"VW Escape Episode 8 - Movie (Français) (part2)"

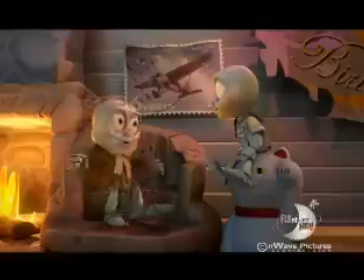[8:18] Au revoir. Ronan Keating, you want to hear it 101 times?
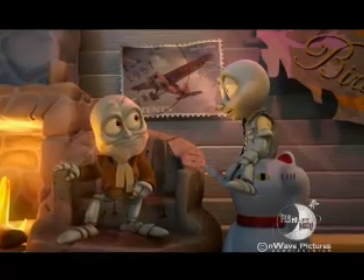[8:22] Sure. I love that story, Grandpa. Well, if you insist.
Alors le compositing, en fait, ça consiste à recevoir différents éléments qu'on a séparés de la 3D.
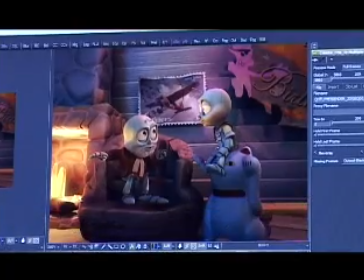[8:33]
Ça permet de régler les couleurs, les contrastes, etc.
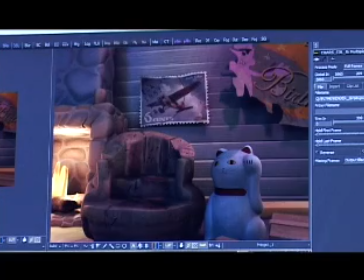[8:37]
Ensuite, on a juste des petites corrections d'éclairage qui permettent de mettre en valeur un petit peu les personnages. On a un type d'ombre des personnages qui s'ajoute. Et ensuite, là, enfin, on rajoute les personnages.
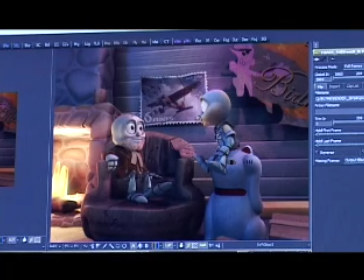[8:50]
Et ensuite, on met une petite série d'effets qui permet de mêler un peu mieux les couches entre elles.
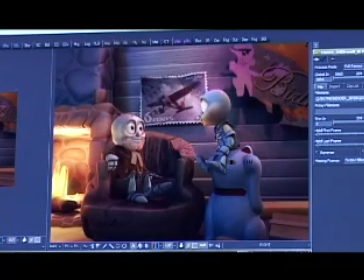[8:56]
Donc, et finalement, on sature un petit peu les couleurs, on augmente un peu les contrastes pour rendre l'image plus agréable à regarder.